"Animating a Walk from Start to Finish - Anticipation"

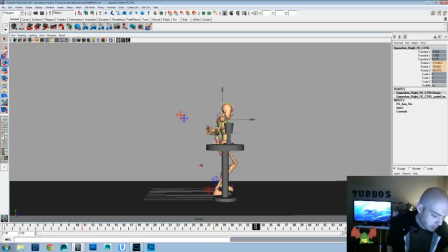Okay, now I'm gonna go in and I'm gonna just polish up that stuff in the graph editor because I feel like the feeling's right,
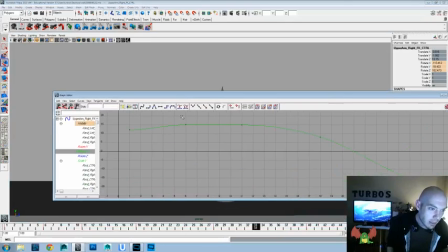but it's a little flat. So I just want to polish that and make sure that it's not getting into like a stepped mode where it's just a flat key. You always want to have a little bit of a curve to it so that it isn't getting locked in there.
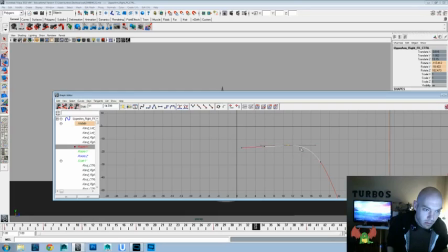I'm switching these a little bit. I don't know if that's going to work.
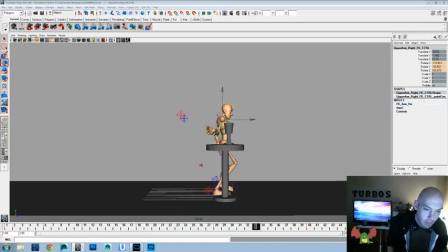Okay, let's go ahead and watch that now. Like I said, I didn't want that to feel like a big raise up, but a little bit so that it's kind of getting the viewer's eye to already go to that hand because it's giving a little bit of...
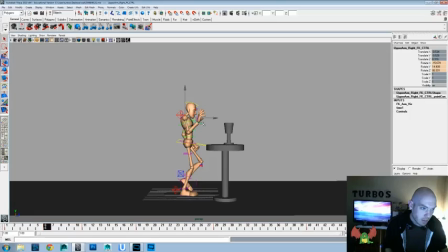Now let's go ahead and mess a little bit with the timing of that. I feel like it's happening a little too fast, so if we can, we'll give it one more frame to happen and one more frame before it happens that gets up to that, and one more frame while it's happening.
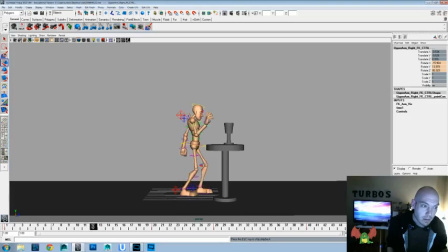Let's watch that. Now the only thing with that is I feel like this is getting too close, so we might need to push this stuff back a frame. Okay.
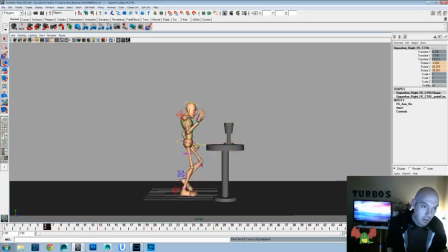Now maybe let's do...
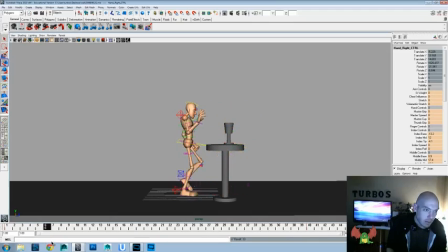I like where it's at 40, so I'll keep that. And then here we'll lean the fingers back and we'll scrunch them inward.
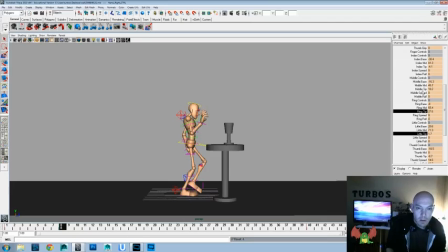So it's kind of got a... and then by here we'll spread them back out a bit.
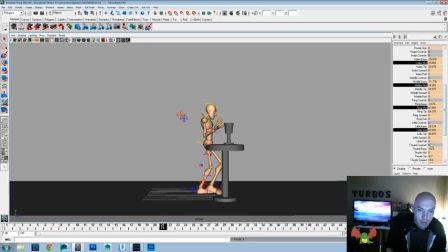Tips. Sorry about that. Till we get to like here where we really want to swing those fingers back in anticipation that it's going to be grabbing something.
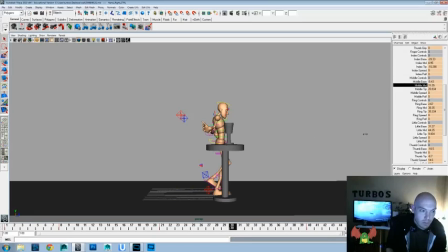Really going to open that up a little bit more. And I realize that the timing of the fingers is going to be very similar right now,
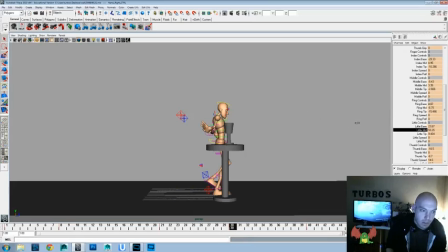so we'll go ahead and get back into that once we're done getting some of the basic posing that we want. And then we'll have to tighten it back to, go ahead and set that there, to be gripped more around once we're holding the cup as well.
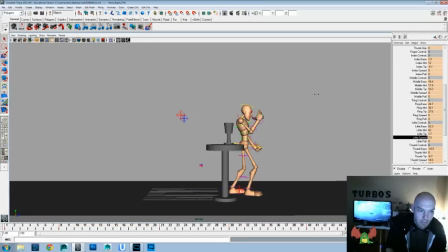And again, we're going to probably have to tweak this stuff a little bit more once we get the constraints working. But we want to build in as much as we can before we do that. At least that's my way of thinking. And
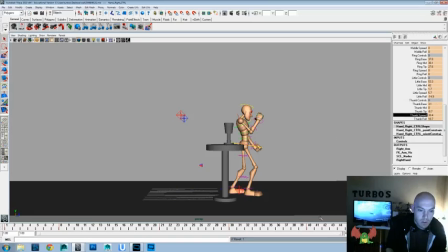now let's watch those hands. Yeah, that feels good and it feels lively.